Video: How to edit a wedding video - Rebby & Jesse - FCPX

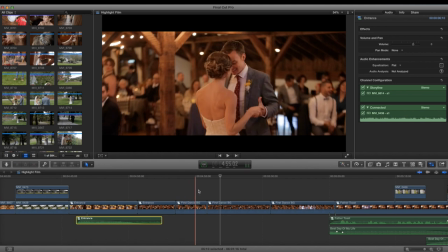1472s
so yeah shooting by myself again i've got this first i set up this master cam with like a 50 or something uh
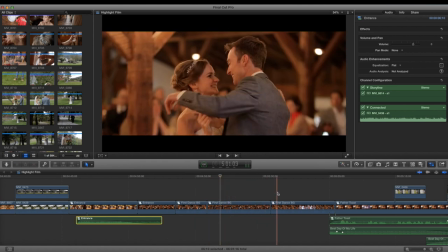1480s
make sure that's all set and then i go and do some glide cam stuff real quick and then i go back and just make sure that i man this and if
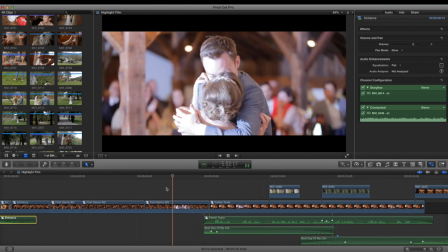1488s
they're moving around they're going to get out of focus so it's tough i
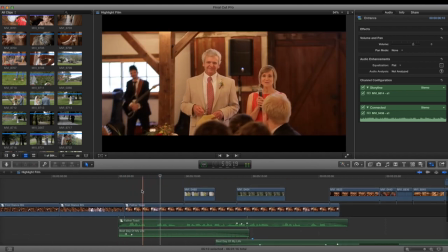1494s
want to thank the y'all and like there was so much running around I was doing with this uh these speeches like this is bad framing like this guy's way in the way and like they're they're right here it's like all this head space and that's even with this cropping so it's like distracting this should have been a tighter lens at a better angle and
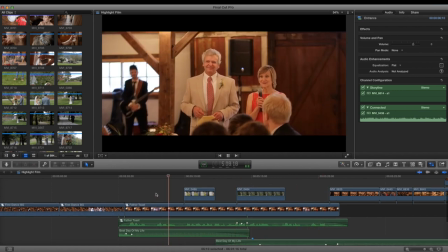1513s
I think I do move it around or something but they got all family for making the most incredible boy
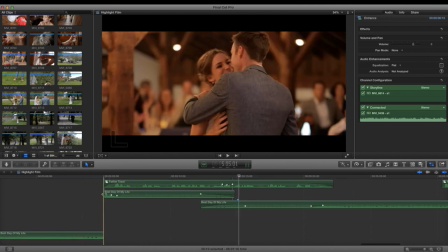1522s
who's grown up into the mood so one thing you'll see is that i uh i extended this interlude in the song where
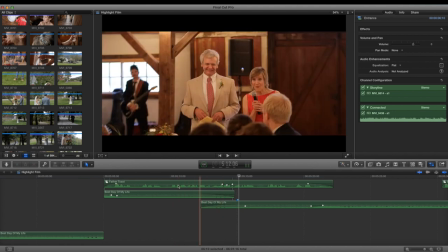1530s
there are no lyrics just because i don't want lyrics in the song when i have dialogue so um so
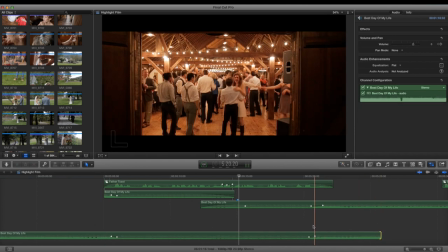1541s
yeah
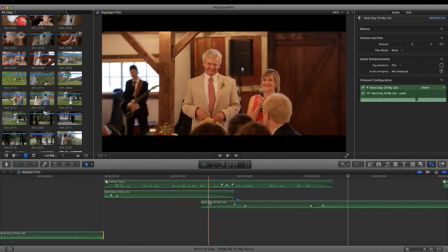1548s
So I had to cut it up and then find the moment where the beat hit
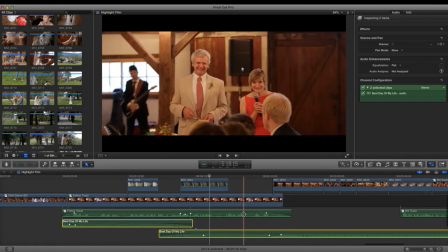1559s
So that's like, you know, I changed the song a bit to make it work And it's good to do Incredible boy
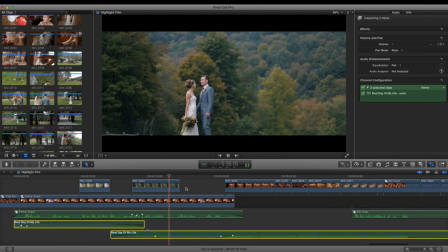1567s
Who's grown up into the most incredible man And my beautiful daughter Lives She looks so much like her daughter. It's amazing
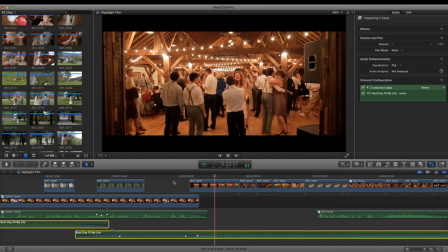So you'll notice the the motion blur is a little different
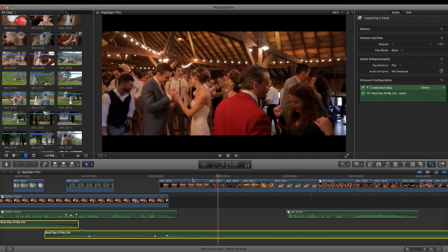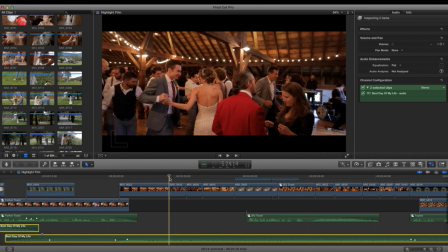1592s
So when I shoot dancing especially fast fun dancing, I like to have the shutter speed cranked up to like 1 80th Just to get a little bit of that saving private life saving private Ryan look it just adds to the fun the motion
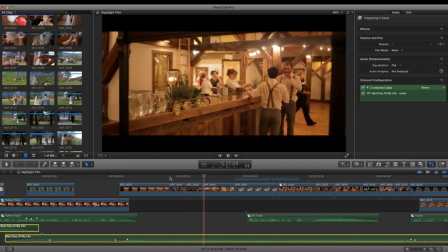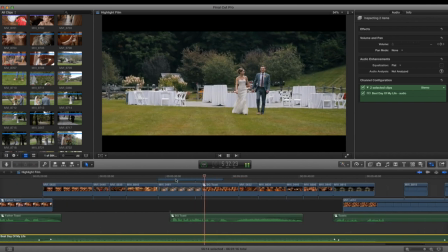1612s I feel so fortunate to be marrying such a beautiful It was a bit drunk.
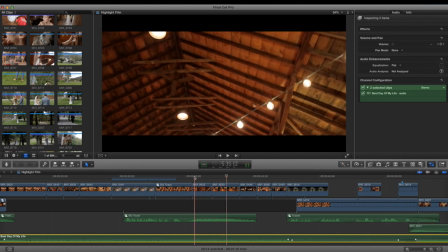1618s
It was so awesome though. So I like these glide cam shots looking up, but they're tough to do. Way easier with the Movi. Or like an actual steadicam rather than the glide cam, but...
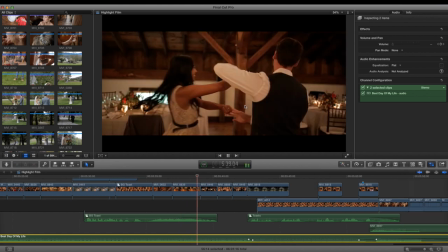1631s She's a boss.
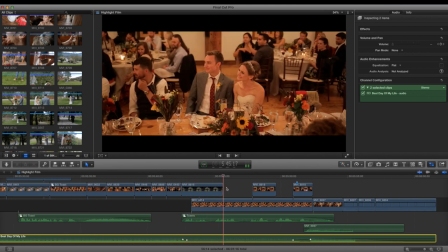1634s I'm so happy for the two of you. Congratulations, everybody. Let's lift the glass.
See, this is a better angle for the speeches. I got my act together. Got this nice little reaction. here For the bride and groom. This is a good reaction just because of the way that the table was shaped.
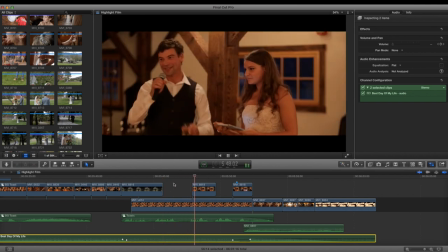1653s Cheers everybody. Let's lift the glass to the bride and groom.
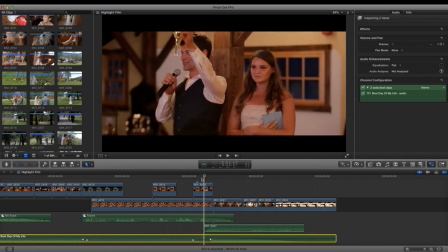1659s Cheers.
But you can tell I wasn't using any additional lighting. So you know, it's very flat. You can tell there's a bit of ISO. I don't know what I was at, but it's not that great. So this is a little, you know, it's a little older of a wedding. So with my new stuff, I'm definitely using lighting and it's much better.
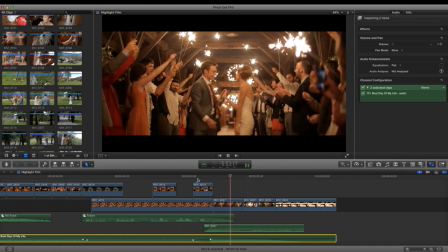1678s Cheers.
Yay, sparklers. Overexposed.
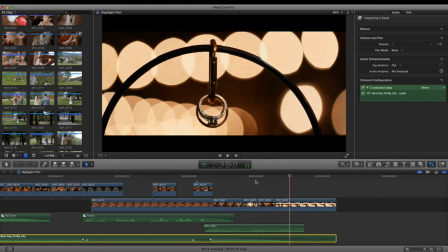1685s
That's good. I would like to get them to kiss here.
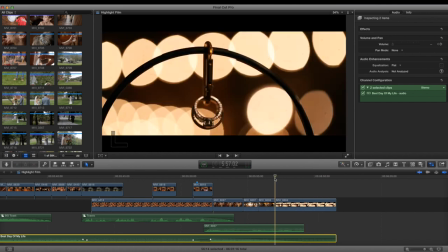1691s
And then this ring shot. 100 macro on a slider with all of the lights that you can see. You know, all of these lights in the background.
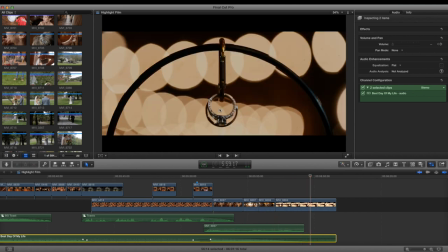1707s
And then I have an iPhone light illuminating the rings.